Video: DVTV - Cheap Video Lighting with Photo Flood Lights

So just make sure that you're figuring out your scenes. But like I said, these are very inexpensive, and they're great options to get started with. You can pick up a couple of them for easily under 100 bucks and be able to shoot multiple angles, different lighting setups. Now you're not going to be able to get a very hard light unless you swap this bulb out for a standard tungsten without any fog glass, just like an open clear glass light. That's not going to be super hard and not very focusable. So this may not be the best option if you need a hard light. Again, you might want to go with a Fresnel or an open face light, which we'll talk about in other episodes. But like I said, this is a very inexpensive option. So now what we're going to do is we're going to set up a basic scene where you might use a light like this and just show you how you can use it.
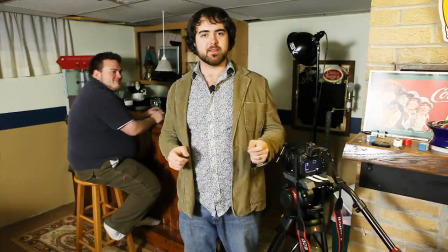8:55 All right, so we are set up with our scene, and we're going to try this out.
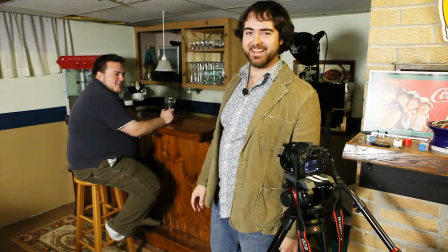9:00 Now, Sean, say hi, Sean. Hey, just doing what I always do. Get drunk at bars.
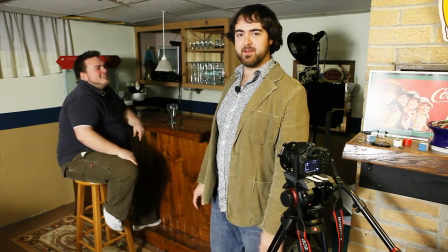9:05 Yep. We're in my basement, so we don't really have a bar scene, but we're gonna make one up.
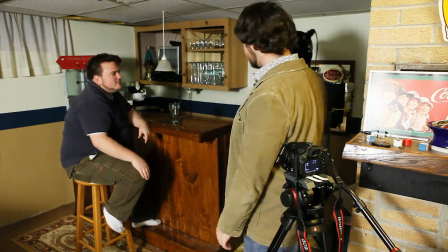9:10 So we're gonna have Sean here. We got our Smith Victor photo floodlight, and we're gonna try it out.
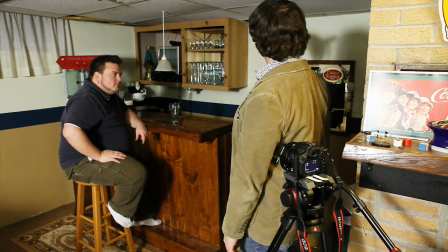9:16 So now we're just gonna say, let's just plug this light in, try it out, blind Sean a little bit.
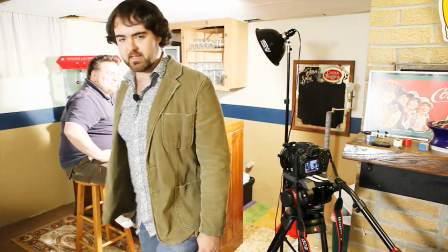9:23 Yeah. All right. So go ahead and get drunk. Over here we have our 60D.
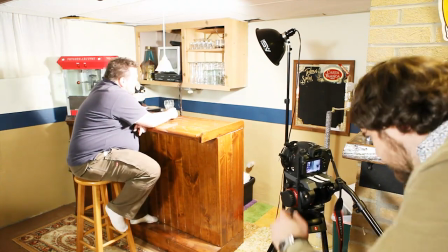9:28 I just picked this up, and it's pretty cool. So now I'm going to record Sean getting drunk.
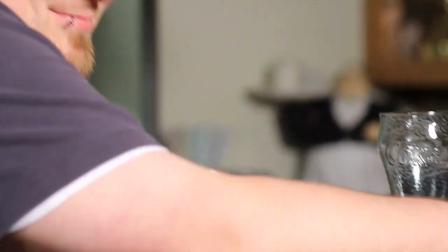9:36 Drunk Sean, drunk Sean. Excellent acting.
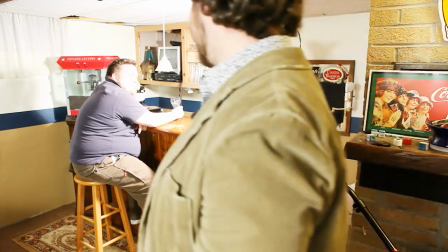9:42 That was epic. That's what you pay me the big bucks for. That's right. Okay, so now that lighting is kind of flat.
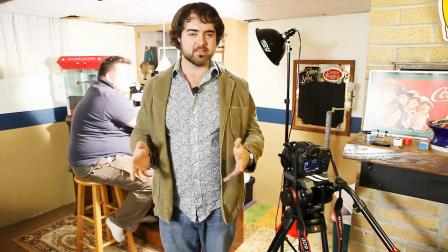9:48 It'll tell the story, but it won't tell the story with much drama.
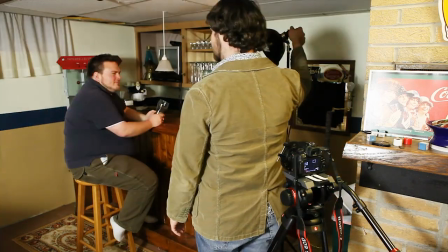9:52 So let's try and move the light around so that we can get some lighting that looks cool and dramatic.
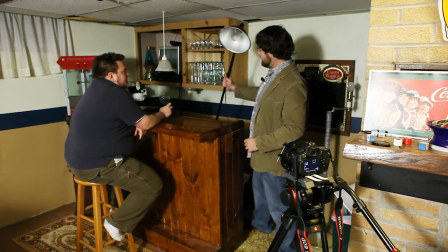9:59 Now I'm going to set this behind here. Now you may see a lamp here.
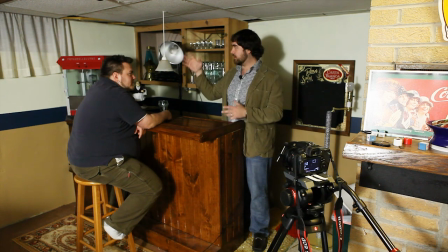10:04 This lamp isn't currently working, but we could, if we were to have it working, this could be our motivation for the scene, for what's lighting Sean.
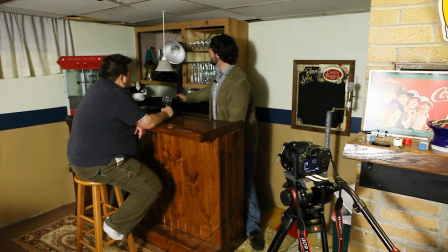10:12 So I'm just going to move the Smith Victor light over here and blind Sean again.
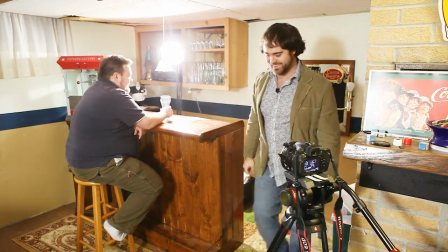10:18 So used to the twilight. All right, so let's see how that looks on the 60D.
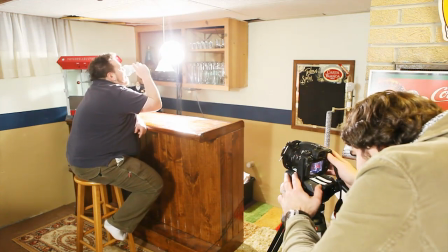10:24 And, oh, that's good stuff. All right, drink again, drink again.
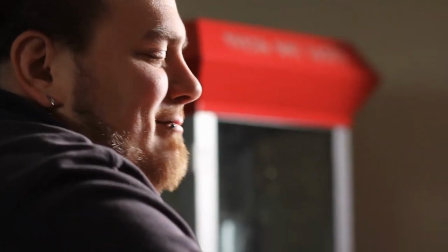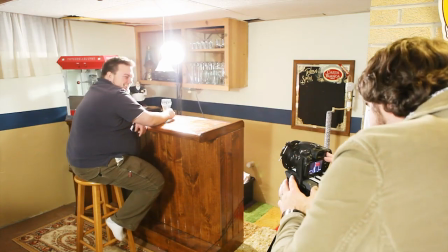10:36 Oh yeah, that's good stuff right there. So a lot more moody light. Now this is, obviously now we've got a bar scene.
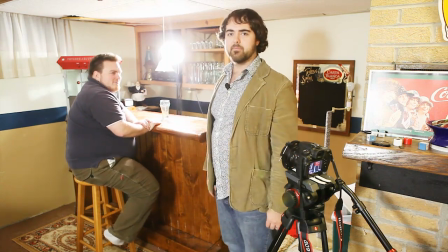10:43 Sean, it's more moody, so it's more rim lit. Now our key light over here that's lighting me is kind of acting as a filling in these shadows.
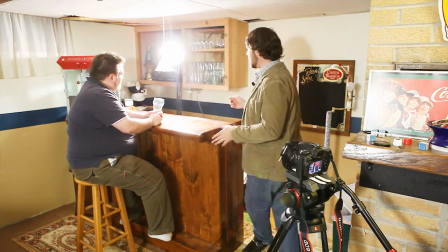10:50 So again, you might want to have some more light. But I'm just, kind of demonstrating how you can use an inexpensive light as a nice key light for different scenes.
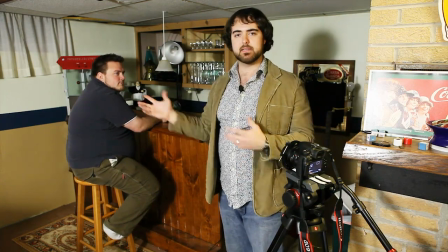10:59 And again, use standard lighting techniques, move it around, find a great location to shoot from. Well, we hope that's helped you guys understand how to get some great lighting for not that much money. Be sure to subscribe to us on YouTube. Check out our other training series like HDSLR 101, Next Wave TV. Plus, we've got some new ones coming soon about post-production and some sound production series. So be sure to stay tuned for that. But you can also check us out on Facebook, facebook.nextwavedv.com. You can also follow us on Twitter, which would be twitter.com/TonyReale. And those are great ways you can connect with us, see some behind-the-scenes photos and stuff like that. So anyways, we thank you for watching, and we'll see you next time.
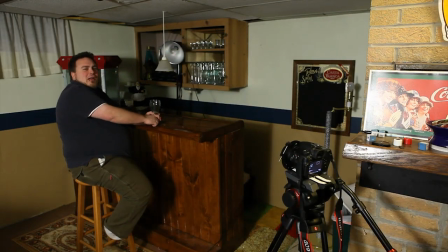11:38 Don't ignore me when I'm drinking. We're rolling. Rolling. Left a good job in the city, working for the man every night and day. Rolling.